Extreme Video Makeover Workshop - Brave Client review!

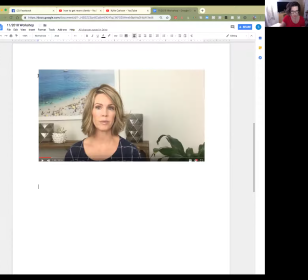(12:23)
Okay, so what I'm going to do, Shift 4, is I'm going to crop it and kind of show you what I'm talking about. Let's see if I can do this right. Comes out well.
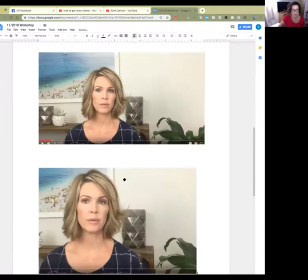(12:40)
Yeah, okay, and that went on my desktop, so I'll move it over here. So that is the shot.
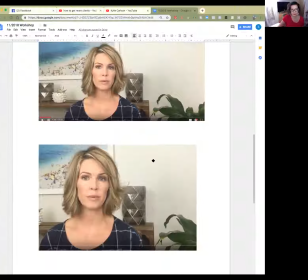(12:47)
Probably if I were an editor, more or less, that's where I would crop it,
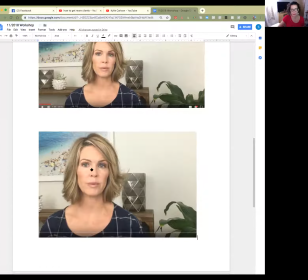(12:51)
because now her eye line is up a little bit higher, but she's still nicely in this area here.
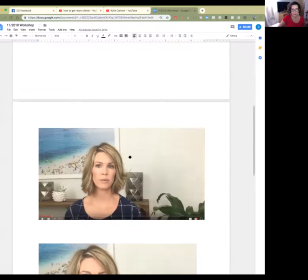(12:57)
She could be in the center. I mean, since she's talking straight to the camera,
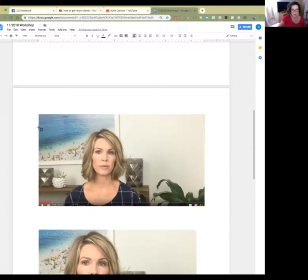(13:05)
we could even do it where she's in the center more.
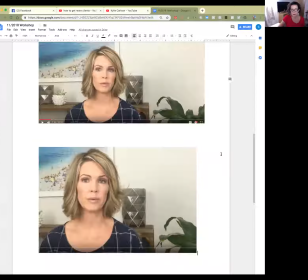(13:13)
See what that looks like.
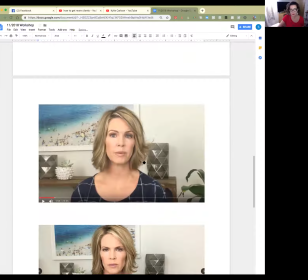(13:19)
Yeah, that's a really great shot right there too. That's pretty much almost perfect.
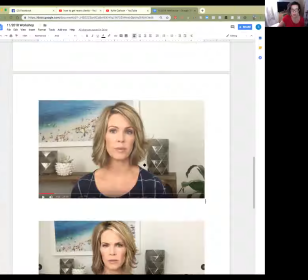(13:24)
In the materials, I do coach you guys to go ahead and leave some room to the left,
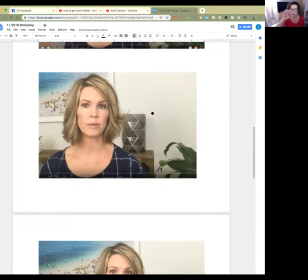(13:29)
and you can do that because if you end up wanting to put like little words in there to emphasize things, or put a little image that pops up to emphasize things, it just gives you that flexibility.
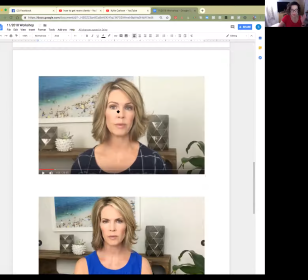(13:40)
But you can also center yourself in the center of the frame, especially if you're talking to the camera directly.
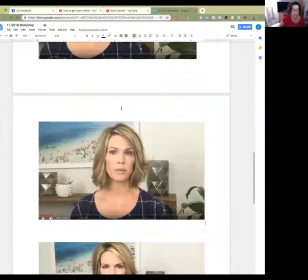(13:47)
So those are just two options for you. Okay, so there we have, it's not an extreme makeover, but here's what we started with.
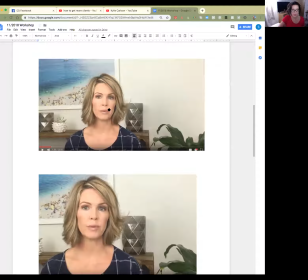(13:56)
Here is if we were going to put her over to the left a little bit, and here is if we were going to put her more in the center.
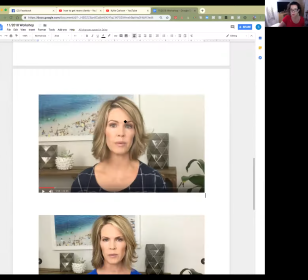(14:04)
And if I were an editor, this is probably what I would do. Okay, and also, as you know, I talk about how much more video is being viewed on phones, especially depending on the demographic that you're targeting.
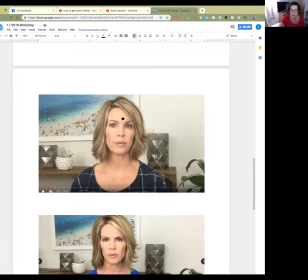(14:17)
Barb's targeting busy, to be honest, a lot of busy moms and some dads as well, but also teen girls. And guess what? They're going to be watching a lot of her videos on their phone.
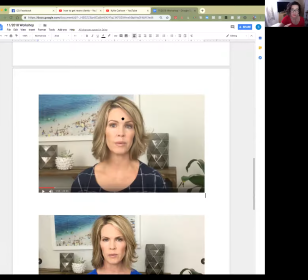(14:28)
So she wants to be sure that she has footage that is well optimized for that.
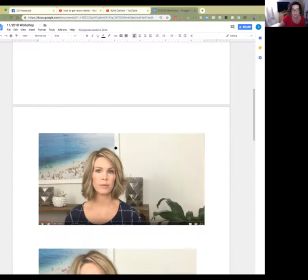(14:37)
Now, having said all that, this is perfect for her to start with.
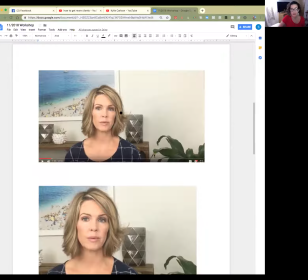(14:42)
This is what her modules look like. And I also can envision somebody sitting down with a cup of coffee, you know, on a Sunday morning saying, I'm going to dive into Barb's workshop, because and watch it on their laptop, where this format works out really well as well.
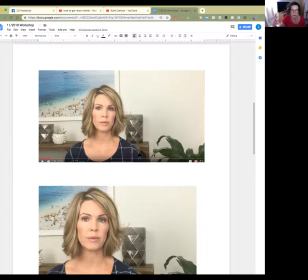(14:57)
Because her, workshop format, the mental state of your client is different than if they're just cruising through their Facebook feed. Does that make sense? So start thinking about the space that you're inviting your client into. Like, what is their experience when they're going to be watching it?
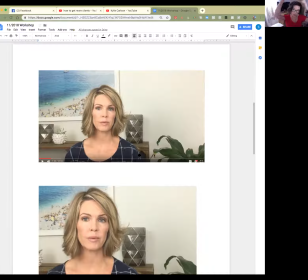(15:15)
Are they going to be rushed and in a hurry, or trying to get their attention and have unicorns, shooting out of the frame? I saw that in a video the other day. Or will it be something that they have purchased? In this case, they'll have purchased, they're going to sit down with her and actually probably take notes and really be listening.
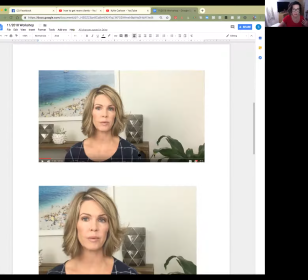(15:33)
Very different mindset of your client. And so any of these framings works well with that.
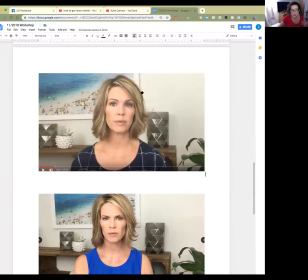(15:39)
All right. I think if I were doing Facebook ads for these for Barb, in fact, she's going to be producing some short videos from this for Facebook, I might counsel her to go ahead and have the editor crop in a little bit closer,
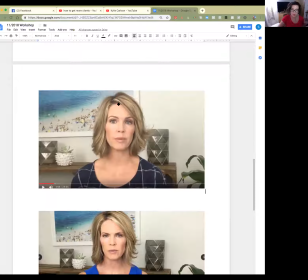(15:51)
because in a Facebook context with a short video, she wants to get attention more quickly.
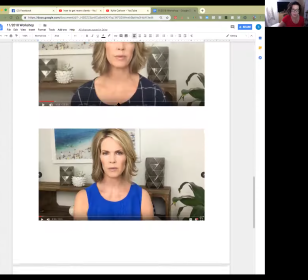(15:57)
Does that make sense? If it doesn't, please hit me up with some questions and let me know. Alrighty.
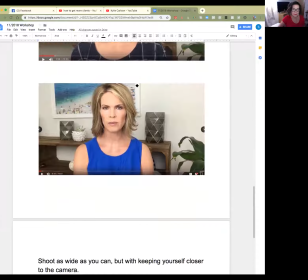(16:05)
Let's see. So here's the next one.
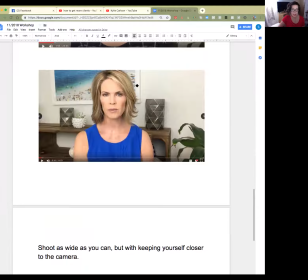(16:07)
And this one, she actually framed, and do you see how this one is kind of similar to that?
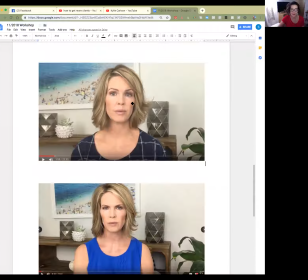(16:14)
So here, she's definitely getting the hang of it. Yeah, because this framing, which I created just here from her other clip, she pretty much nailed it.
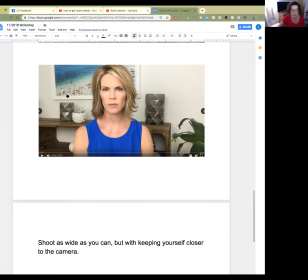(16:22)
And this is pretty much the perfect home shot. So go Barb, awesome, you're doing great.